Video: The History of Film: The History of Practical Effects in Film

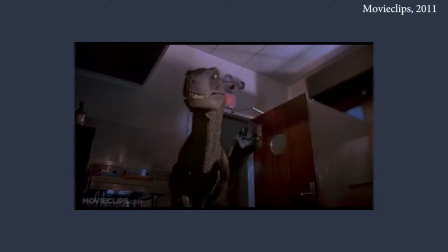[0:08]
Everyone remembers how amazing Jurassic Park was with its mind-blowing practical effects for the T-Rex and Raptors,
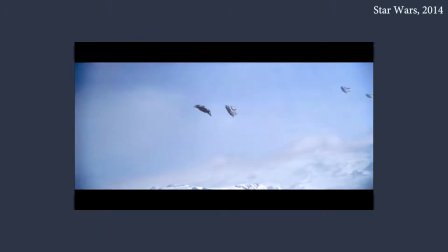[0:14]
or the AT-AT walkers and the snow speeders in Star Wars The Empire Strikes Back. However, to get to that point, film had to undergo major development.
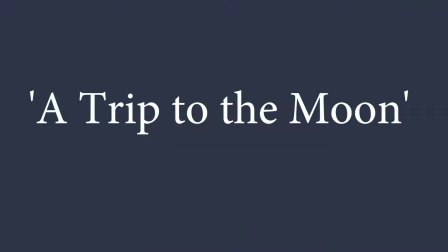[0:24]
In 1902, Georges Méliès's sci-fi classic A Trip to the Moon was the first real attempt at practical effects.
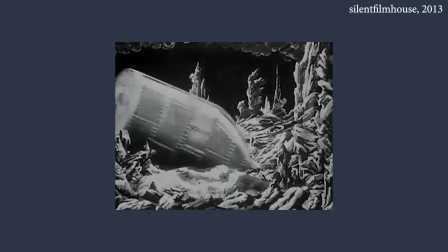[0:30]
The story tells of a group of scientists who fire themselves to the moon by a huge space canon, then fight some moon aliens before heading back home. Through his use of sets, costumes and practical effects, such as the moon which was actually made out of cheese and plastered onto Melies face,
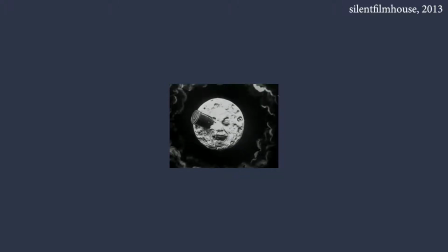[0:46]
he succeeded in creating a fully believable science fiction world.
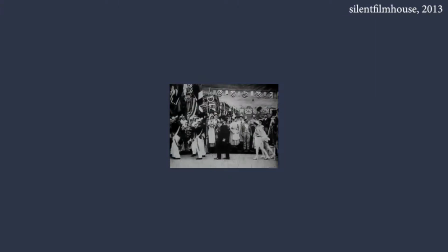[0:51]
The film's use of revolutionary practical effects paved the way for stories to come to life.
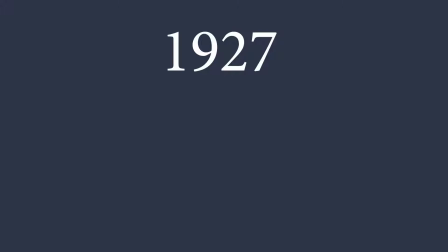[0:57]
In 1927, at the time the most expensive film ever made was Metropolis, and it was an important leap in practical effects.
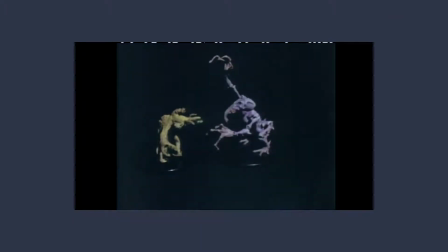[1:05]
Its influence can be seen in films such as the Star Wars trilogy and the original Blade Runner.
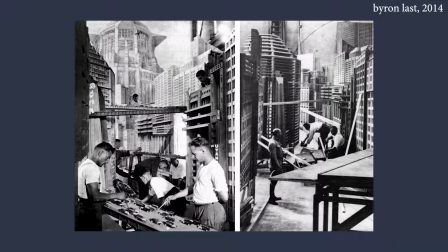[1:11]
Miniatures allowed filmmakers to create scale in their films. Instead of constructing huge objects which would have been far too costly to build full size,
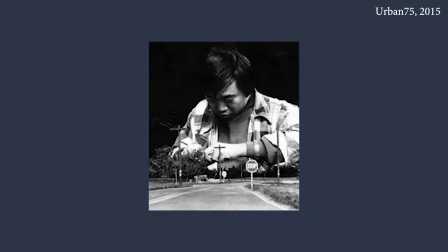[1:19]
miniature replicas were built and then shot close to the camera to make them seem life size.
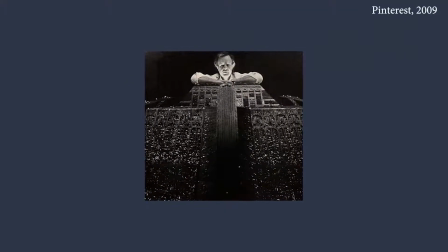[1:24]
This allowed filmmakers to indulge their wildest dreams and create fully working futuristic cities.
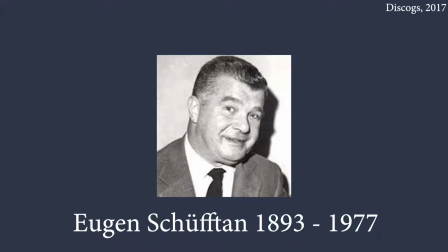[1:31]
Eugene Shufton further advanced the use of miniatures in film by his Shufton process, which has now more commonly become known as map painting.
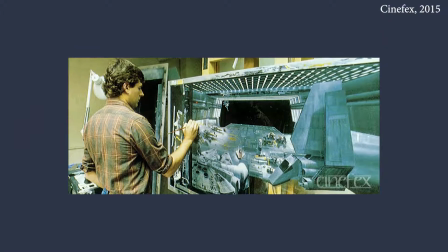[1:40]
An environment that could not otherwise exist is seamlessly painted onto the film after the actors have been filmed.
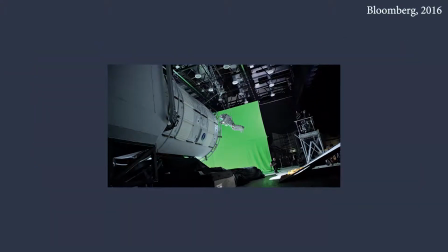[1:46]
This is an effect that allows the actors to interact with their surroundings. This effect has also given us some of the most iconic images in cinema history,
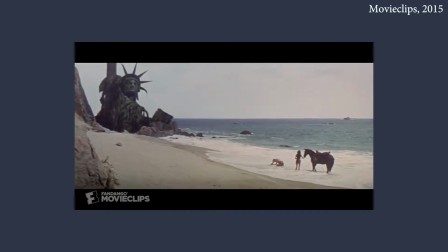[1:54]
including the Statue of Liberty in Planet of the Apes and the secret government warehouse at the end of Raiders of the Lost Ark.
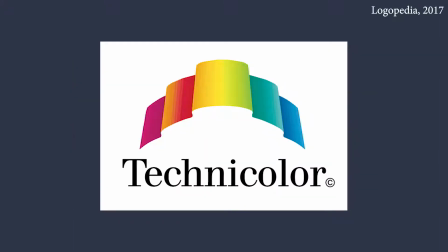[2:02]
Matte painting had been used by filmmakers since 1907 however it was only when Technicolor took off that the effect became noticed.
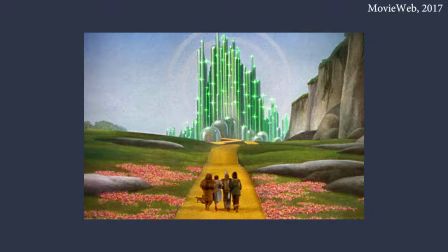[2:10]
The Wizard of Oz was the perfect showcase for the impact a truly great matte painting could have on a movie. Dorothy's approach to the Emerald City wouldn't have become a legendary image if it hadn't been for the skills of the artists such as Candela Rivas,
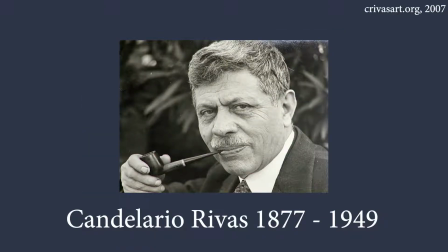[2:23]
who worked on the film to create the background images and entirely matte sets.
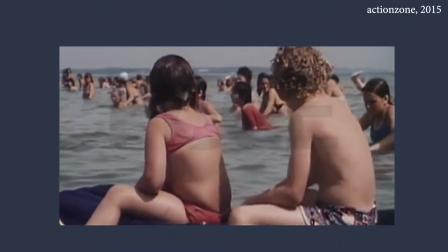[2:29]
One of the most memorable and best used practical effects was in Steven Spielberg's Jaws.
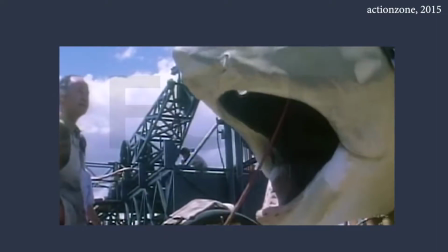[2:35]
After being told by everyone he approached that the animatronic shark which could work in the ocean would be impossible to build,
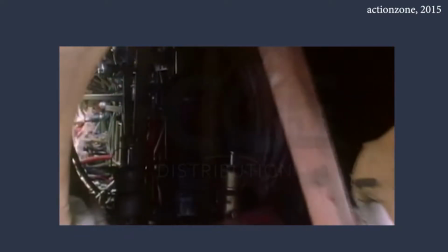[2:41]
Spielberg approached the legendary Bob Matney.
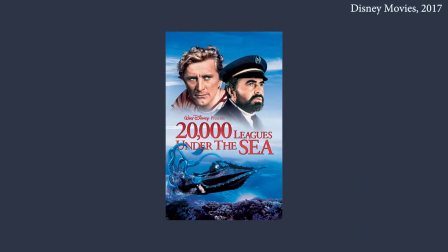[2:44]
Matney who had created the giant squid in 20,000 leagues under the sea agreed to come out of retirement to make the shark.
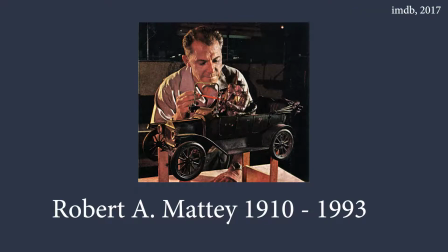[2:52]
What Matinee delivered was to go down in history and change the way films were marketed and released.
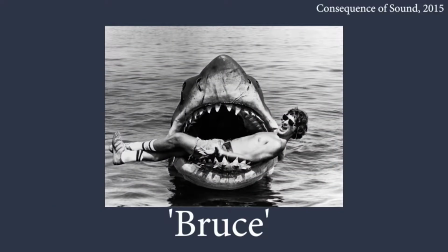[2:58]
Bruce as the animatronic shark was named was an engineering marvel that was ahead of its time.
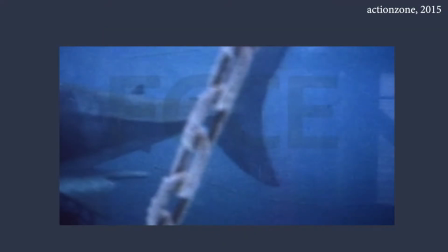[3:04]
So ahead of its time in fact that the technology wasn't really ready yet to make it work.
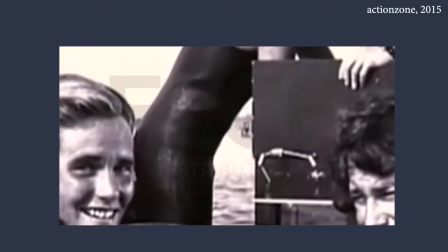[3:09]
The $250,000 shark ended up causing delay after delay during the shooting of the film.
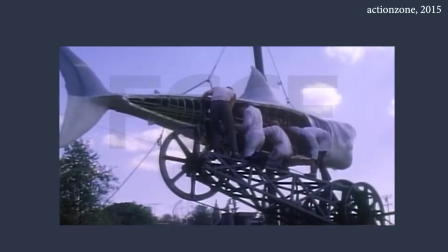[3:15]
It sank, its motor would stop working due to salt water corrosion, or it would get entangled with seaweed.
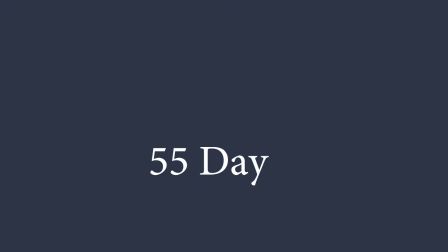[3:21]
The original 55 day shoot ended up taking 159 days.
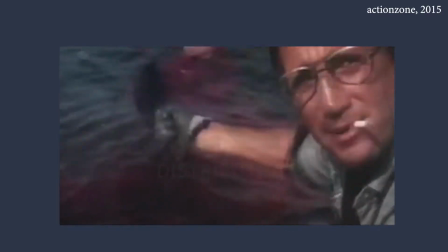[3:26]
The malfunctioning shark taught Spielberg everything he needed to know about how to properly utilize practical effects. He decided to enact the Hitchcock principle of less is more and hinted at the shark instead of showing it.
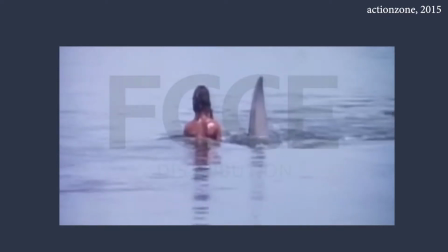[3:39]
Editing and music became his weapons and glimpses of the shark proved far more effective at portraying the deadly menace than the full shot.
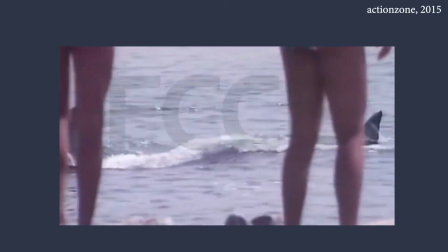[3:47]
Jaws proved that you could harness the power of practical effects into something truly awesome.
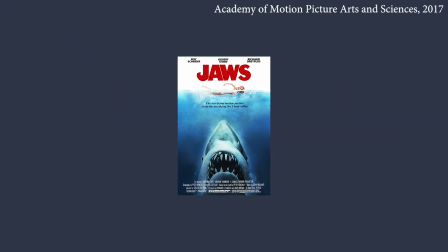[3:53]
The release date was pushed to the summer, traditionally a low period for cinemons then,
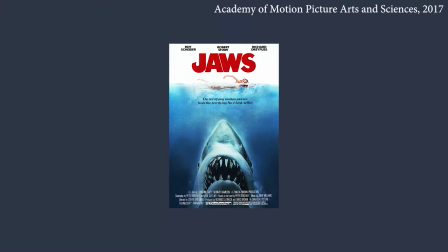[3:58]
and Jaws huge success in test screenings prompted Universal to push for a wide release nationwide.
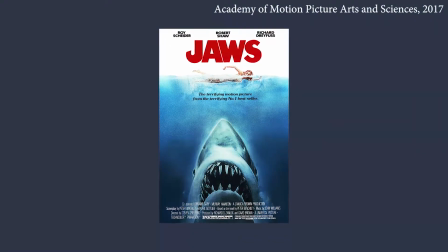[4:03]
They backed this up with a massive marketing campaign. It worked, and the modern blockbuster as we know it was born.